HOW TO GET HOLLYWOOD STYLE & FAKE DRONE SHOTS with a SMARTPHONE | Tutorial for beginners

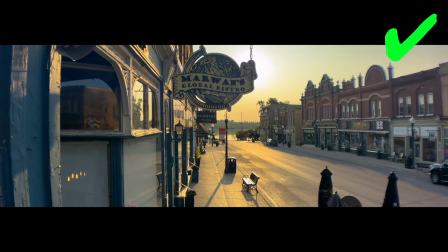(0:00)
How to make an ordinary little town look like a scene from a Hollywood movie.
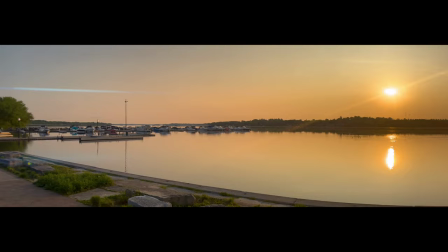(0:05)
How to fake drone shots. How to get views and angles you don't see from your typical eye level. All will be revealed in this very scenic tutorial. Ahoj, this is Dinka. If you are into photography and video, consider subscribing.
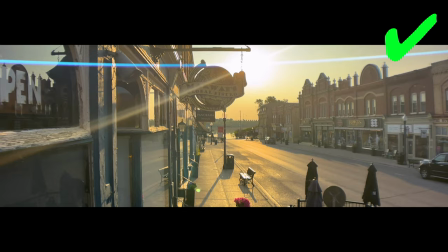(0:20)
Let's start from a plain look, building it up all the way to this Hollywood look.
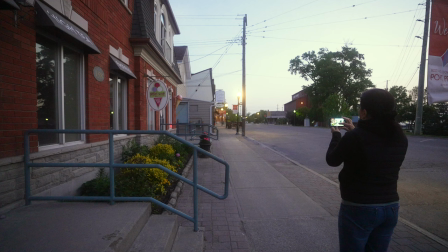(0:26)
I'm using an iPhone 14 pro filming in native camera app in automatic mode.
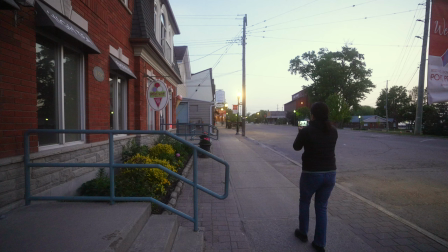(0:31)
It's not noon. It's 5 20 a.m. very shortly before sunrise.
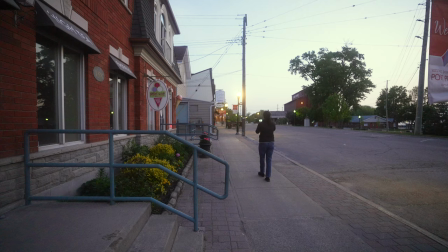(0:37)
To get light like this, you don't necessarily have to get up that early.
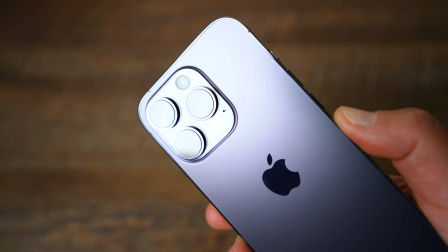(0:42)
You can also get very similar light in the evening during sunset and shortly after sunset.
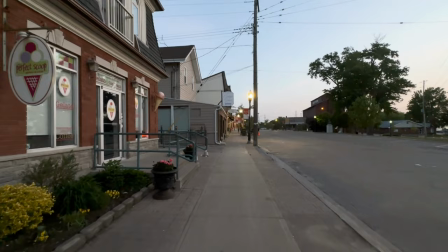(0:48)
If you will be filming in native camera app with no additional accessories, you will only get this typical look. So how do you get this look instead? Well, you will need some accessories.
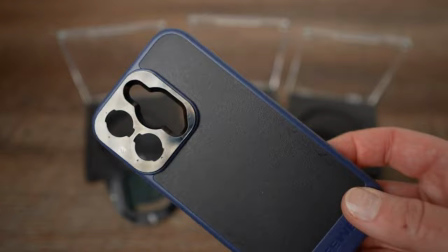(1:01)
This is a Freewell Sherpa series phone case.
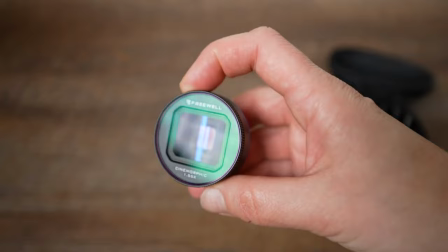(1:05)
This is 1.55x Freewell anamorphic lens Sherpa with ND filters.
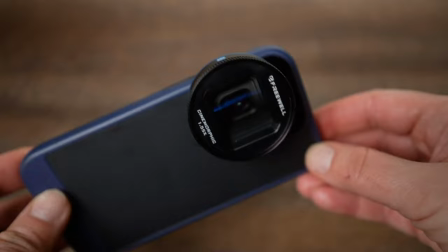(1:12)
To be able to get hydrone or crane shots, you need a gimbal and a monopod.
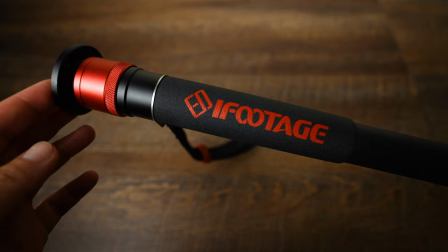(1:17)
This is Hohem iSteady M6 gimbal with remote and iFootage monopod. I will link all those tools below the video in the video description for those interested. When it comes to filming with anamorphic lenses, you have two choices.
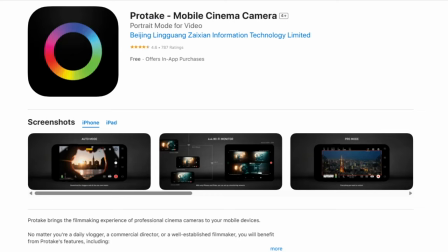(1:32)
You can film in native camera app in automatic mode and disqueeze the footage in a post.
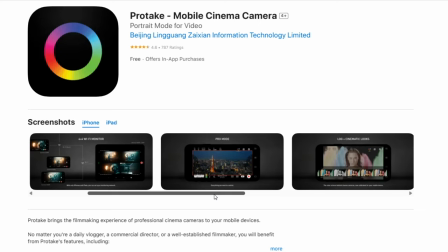(1:38)
Better option would be filming in a third party app which has a
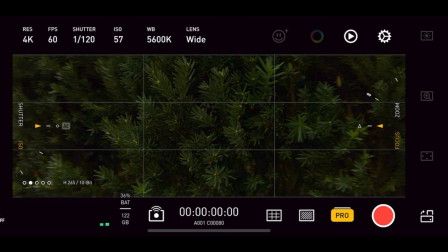(1:44)
setting dedicated it to anamorphic lens and where you can also film in manual mode.
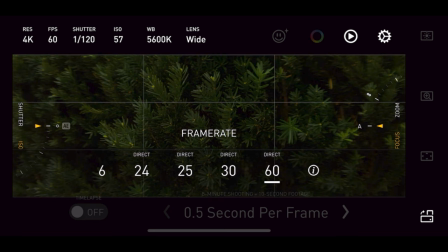(1:49)
I chose to film in 4K resolution, 60 frames per second frame rate,
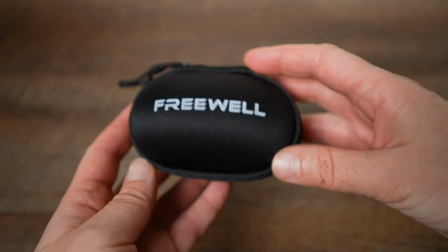(1:54)
shutter speed 1 120th, ISO the lowest option 57.
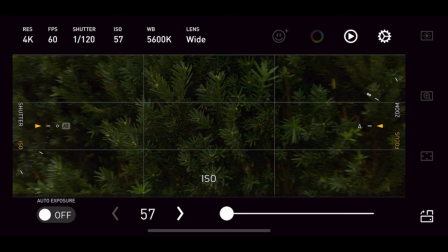(1:59)
I used an appropriate ND filter from the package to get balanced exposure.
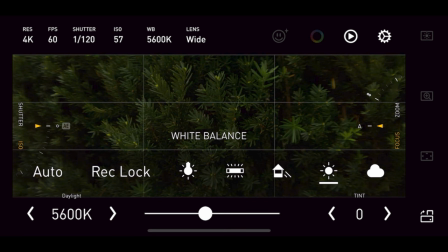(2:05)
White balance I had set was 5600 Kelvin.
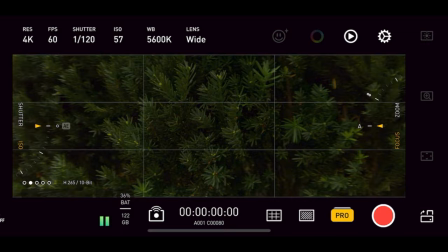(2:09)
I could go with a colder white balance but I purposely chose that setting to get this specific look.
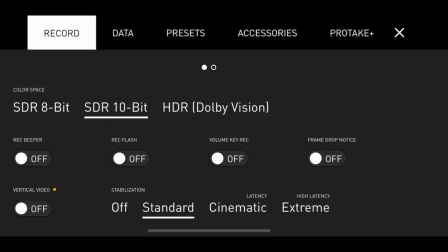(2:16)
In accessories, I selected 1.55x anamorphic lens and in the record section, I chose standard stabilization. Many of you asked me in the past if the stabilization should be turned off if you are using a gimbal.
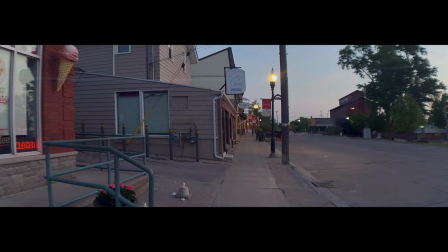(2:32)
If you turn it off, you will get this footage. As you can see, it is quite shaky.
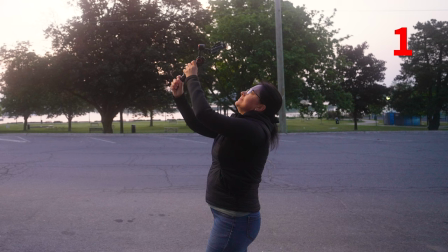(2:38)
That is why I chose standard stabilization. To get the most creative freedom in the post, whenever possible,
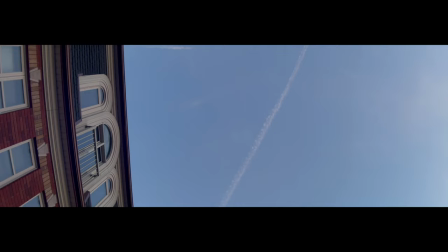(2:46)
start filming from being behind the object in foreground or using sky for possible transition.
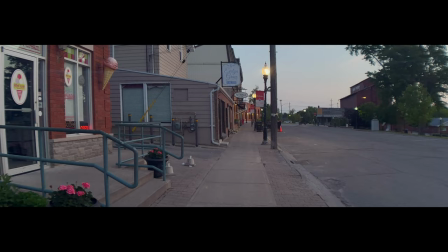(2:53)
The same goes for ending the shot. Hide behind an object in the foreground.
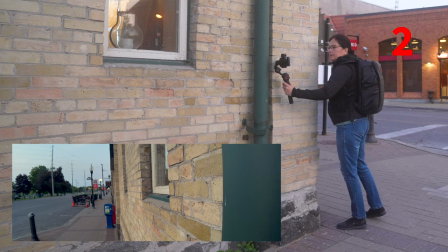(2:59)
This will give you more opportunities for creative transitions. Another perfect example would be taking advantage of buildings.
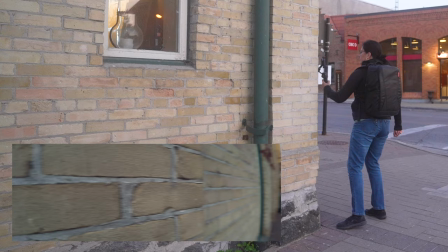(3:07)
Get as close to it as possible panning from one street to another one.
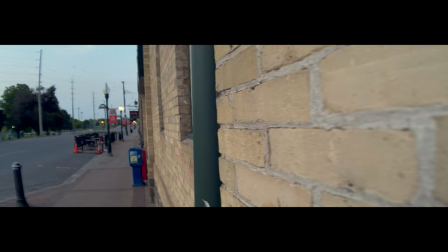(3:11)
Quick shot which can be very handy in the post for transitions from one place to another.
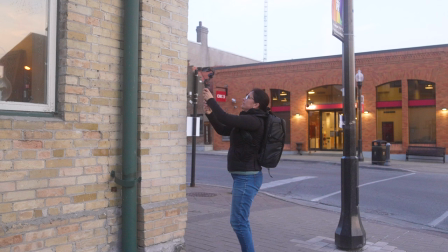(3:20)
Inception mode will give you continuous 360 degrees spin. Perfect for unusual creative shots.
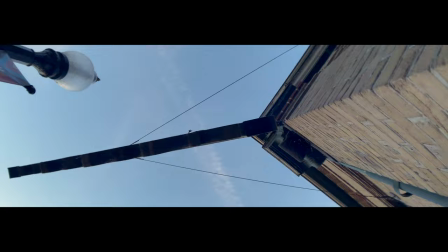(3:27)
These were warm-up shots.
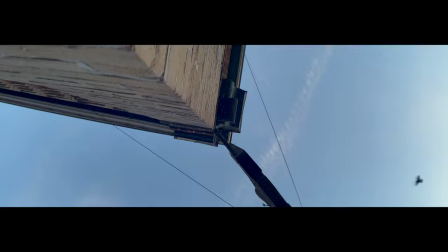(3:30)
Let's add a monopod to the picture to get those high and low crane shots. almost looking like drone footage.
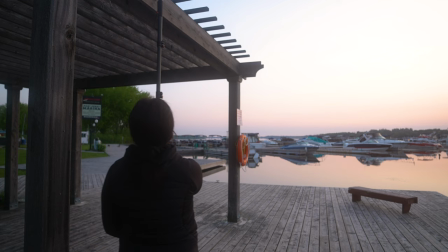(3:37)
You don't get that from your typical eye level.
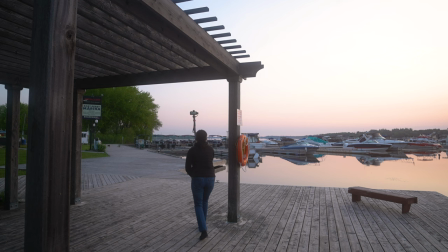(3:40)
To make the shots really stand out, look for any structure where you can go very closely around or under or above.
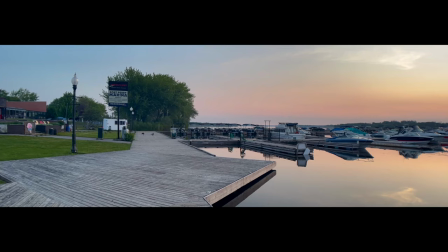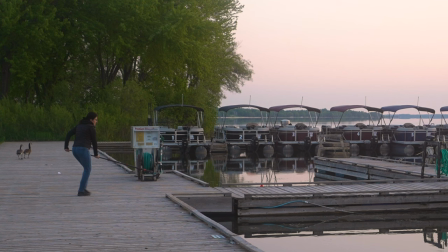(3:58)
Most of the shots were filmed in lock mode. This gimbal is extremely responsive to any movement and there is literally no restriction.